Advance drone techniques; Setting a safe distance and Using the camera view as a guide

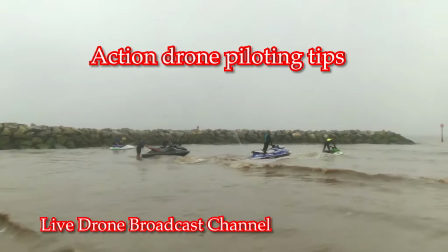Hi, I'm a drone action pilot and I want to talk about the stuff that I do
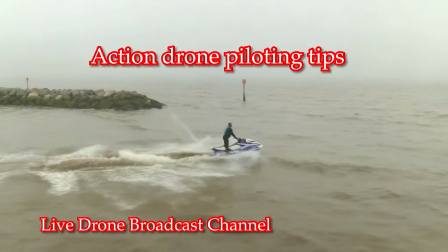and some hints and tips of how to establish some drone action footage.
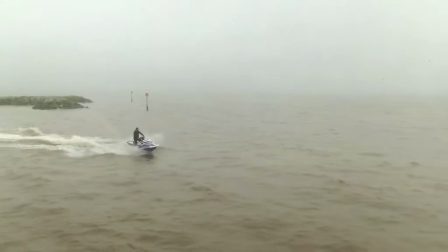For a start, you need to establish the size of your subject in relation to the screen.
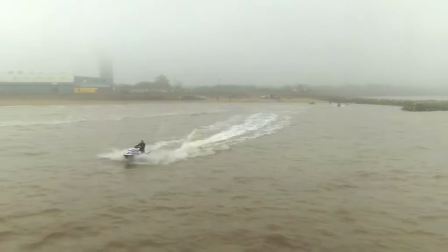One of the main things that people complain about
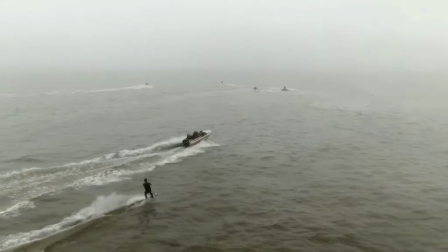using drone footage like this is that it's not clear enough or it's not close enough.
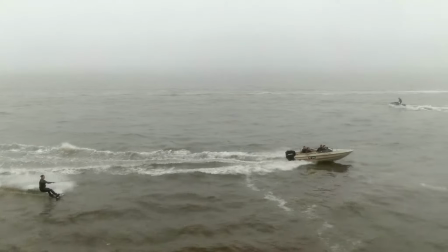To solve this, you need to have a minimum height rule.
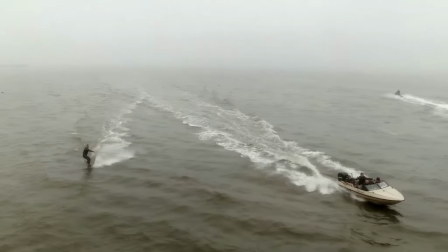For me, I would go around about 5 or 10 meters high to allow some sort of closeness to the subject.
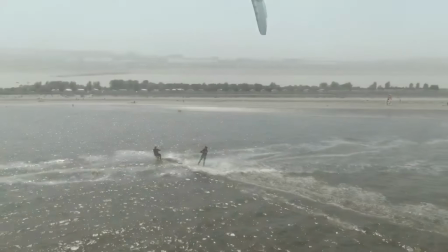Bear in mind that the video transmission has a half-second delay on it,
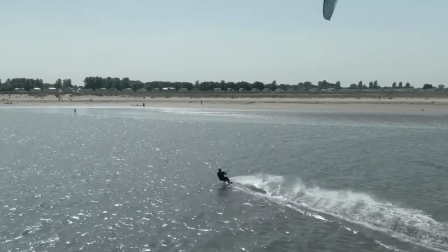so you have to be careful and watch your subject very carefully.
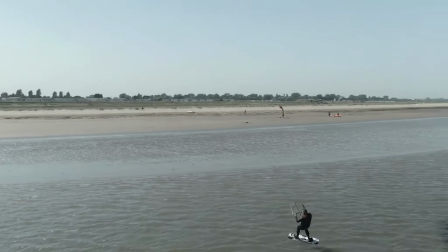From experience, I know that if a drone is placed about 1/3 of the distance of the screen size,
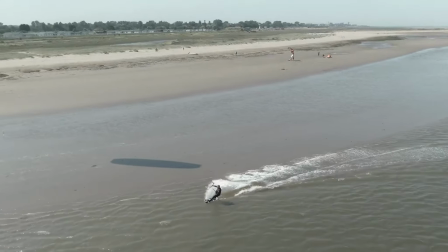the actual distance is about 50 feet away from the subject.
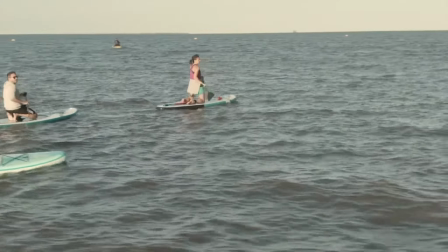So a distance of 50 feet at 5 meters high
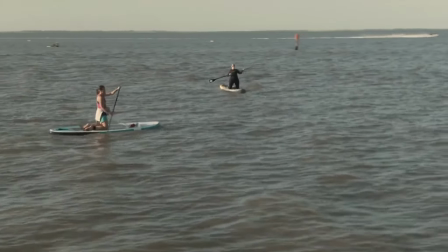will give you a few seconds leeway between you and the subject.
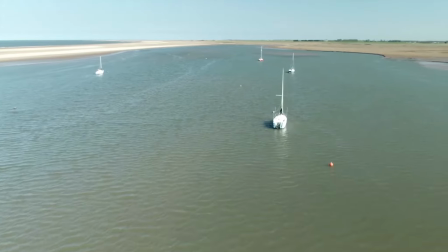It's always good to have thinking distance between you and the subject so you can react and move away before you actually hit them.
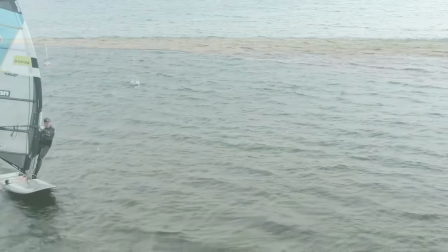The money shot for me is actually having a connection of seeing the subject in the face at a certain distance with a drone shot.
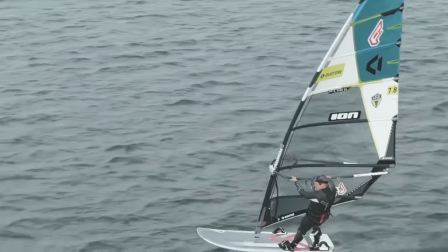For this, it's a connection to the audience as well, telling the story. But this is only part of the story.
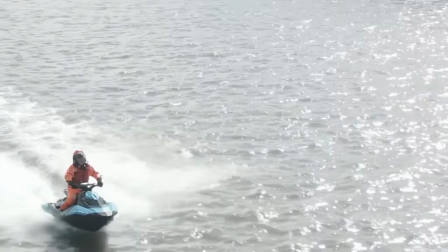For the rest, you need to establish other things like showcasing the area or even looking at the subject from whence he started from.
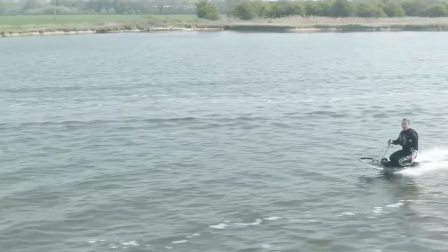I normally use wide and high orbit shots just to establish the area,
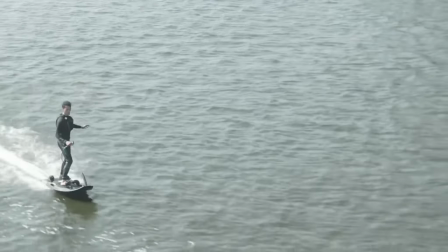and then later go down altitude to connect with the subject.
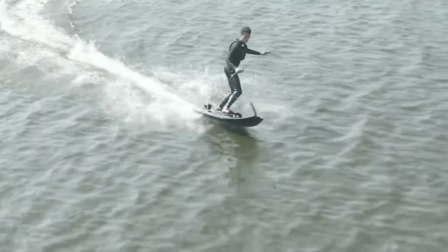For me, I have a checklist of doing high orbits,
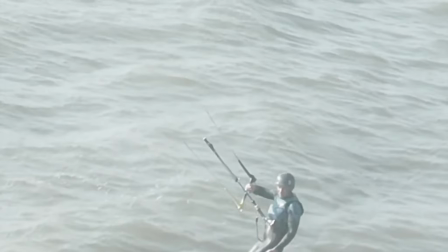low orbits and close-up shots and establishing other angles as well.
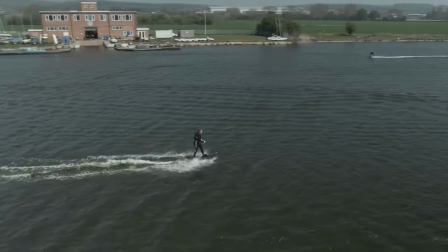I also make time to look out for any stunts or tricks the subject might perform.
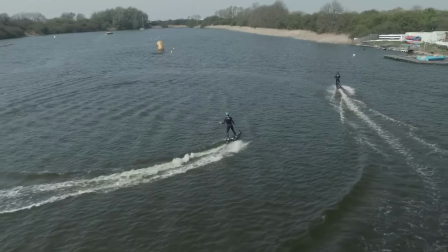I also look out for anybody across the water to see if there's anybody in particular.
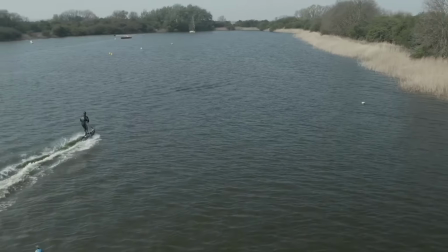For stunts, you can have the option of recording in normal speed or 120 frames per second.
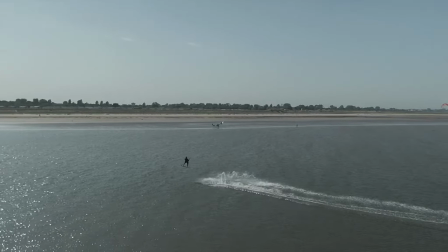Slow motion is much more appropriate for fast action such as kite jumps. Another film technique I use is the zoom method. Sometimes it's a dolly zoom, sometimes it's just a close-up.
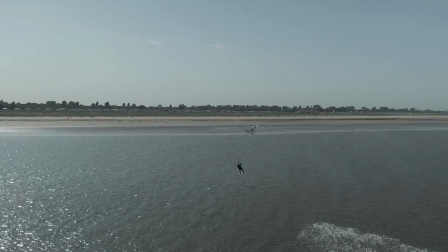Having a wide collection of clips from the session, from high angle to low angle,
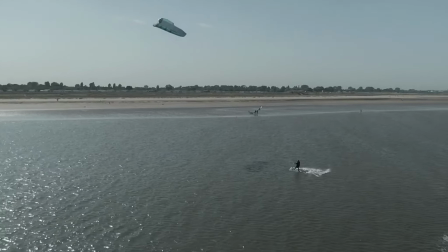of stunts and of motion at different speeds,
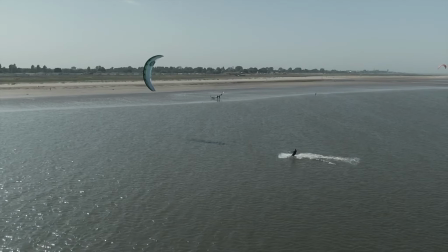gives me enough footage to make a 3-minute video or add appropriate music to make a music video.
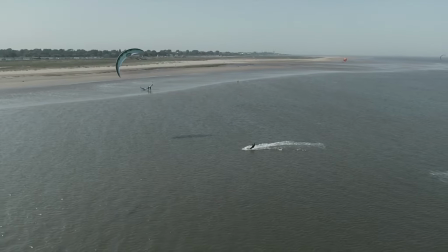My editor of choice is LumaFusion. For me, it's much more convenient just to use the phone.
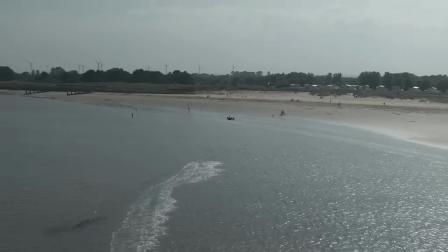For social media, I use
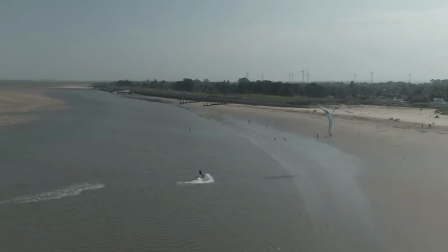2.7K drone footage files and edit it out in 2K or HD for
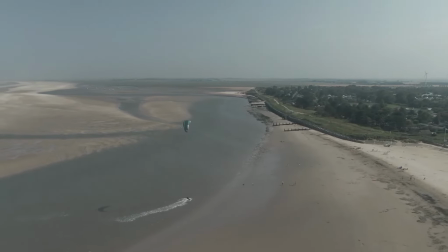YouTube or Instagram. I hope that this video is informative to you.
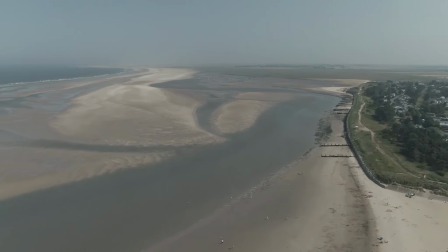Please like and subscribe to my channel for some more hints and tips on drones, and I'll see you again.